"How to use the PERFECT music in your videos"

this video is brought to you by Squarespace my favorite social media platform is Instagram as of right now I have posted over 6,800 photos and videos mostly photos now when it comes to the ones which resonates with an audience you know I know really what is going to connect I know my cat photos aren't gonna connect with everybody even though they should and that's why the cats have their own accounts. The gear photos do very well and the pretty photographs, the ones which are really just about lovely images that I want to share, can do really well. I've only had a couple of photographs and videos which have gone over 10,000 likes and the one that's had the most is this one. Easily the least creative post I've ever put on Instagram. It's not a photo, it's not a video, it's a simple graphic of a pie chart. The amount of time that we spend in post-production when it comes to editing and when it comes to trying to find the perfect music. And that's what this video is about. It's the quest and the amount the time that we lose in our lives just trying to find that perfect track.
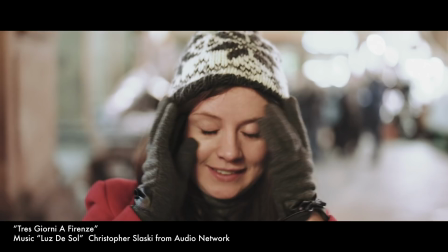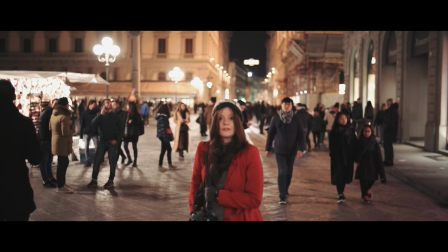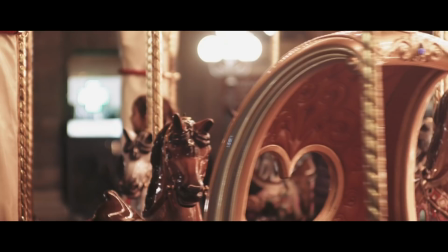(1:47)
Music will make or break your piece.
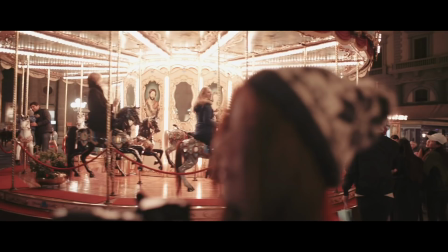(1:50)
It's about connecting that emotion, not overwhelming it, not the music itself creating that emotion,
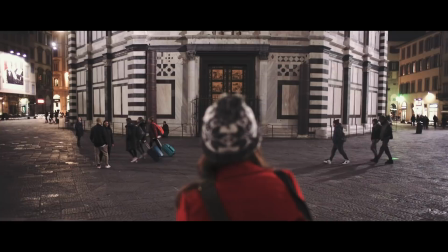(1:57)
but the combination of the music and the images to complement each other.
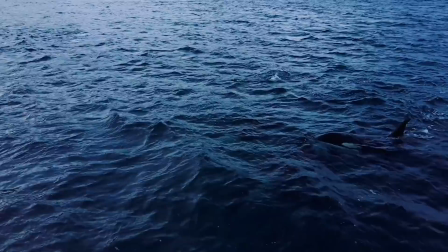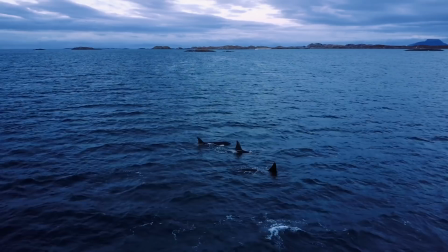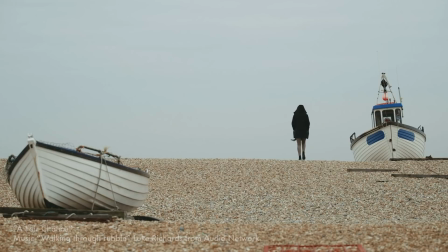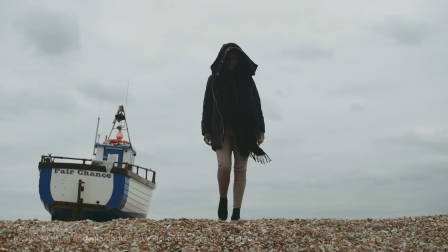(2:24)
you're not making a music video after all it's not the main feature of the video
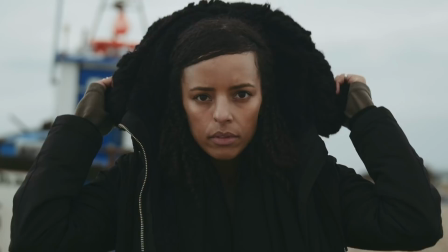(2:29)
you are using that music to enhance the emotion
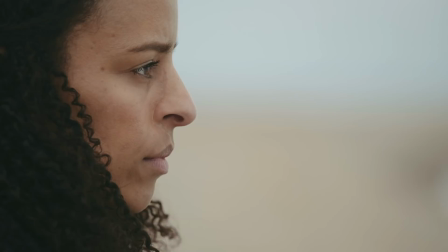(2:34)
that you're trying to create and if it isn't working it could be because the
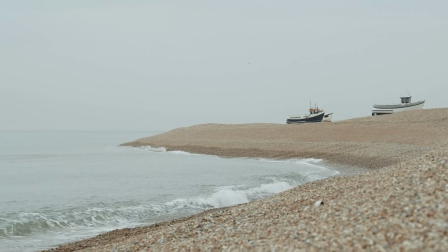(2:39)
music is wrong or it could be your images just don't work or it could
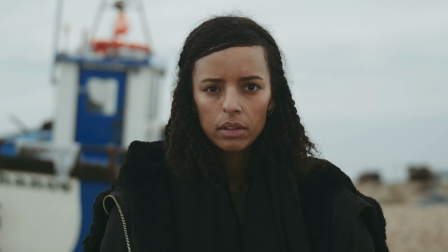(2:44)
be the edit or it could be all of them together. Very frequently it is the music.
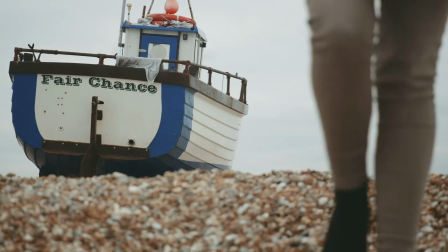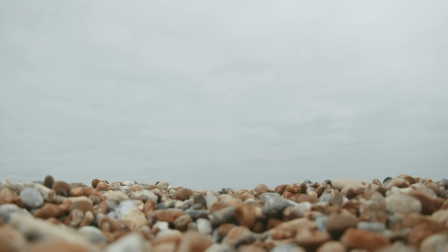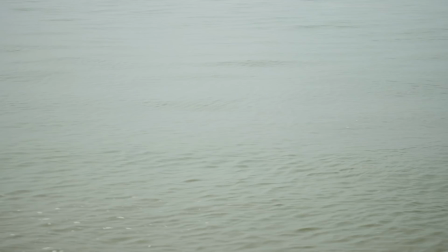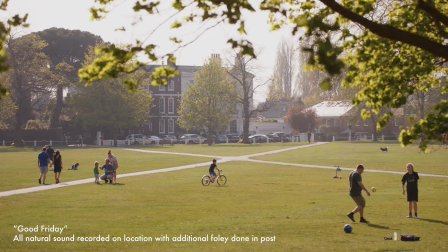(3:10)
Not everything should have music over it though.
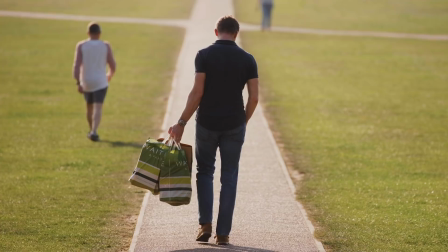(3:14)
These examples I've just shown you do, but music shouldn't just be used as a blanket thing.
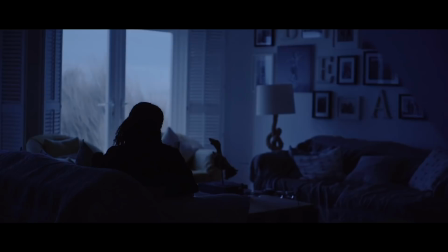(3:20)
It should be used when appropriate.
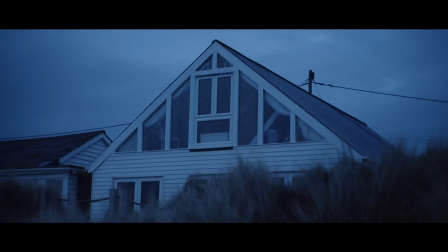(3:25)
Using natural sound, real sound, has huge power and you mustn't forget that.
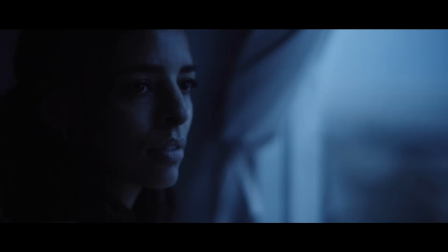(3:31)
Don't always just chuck music over something but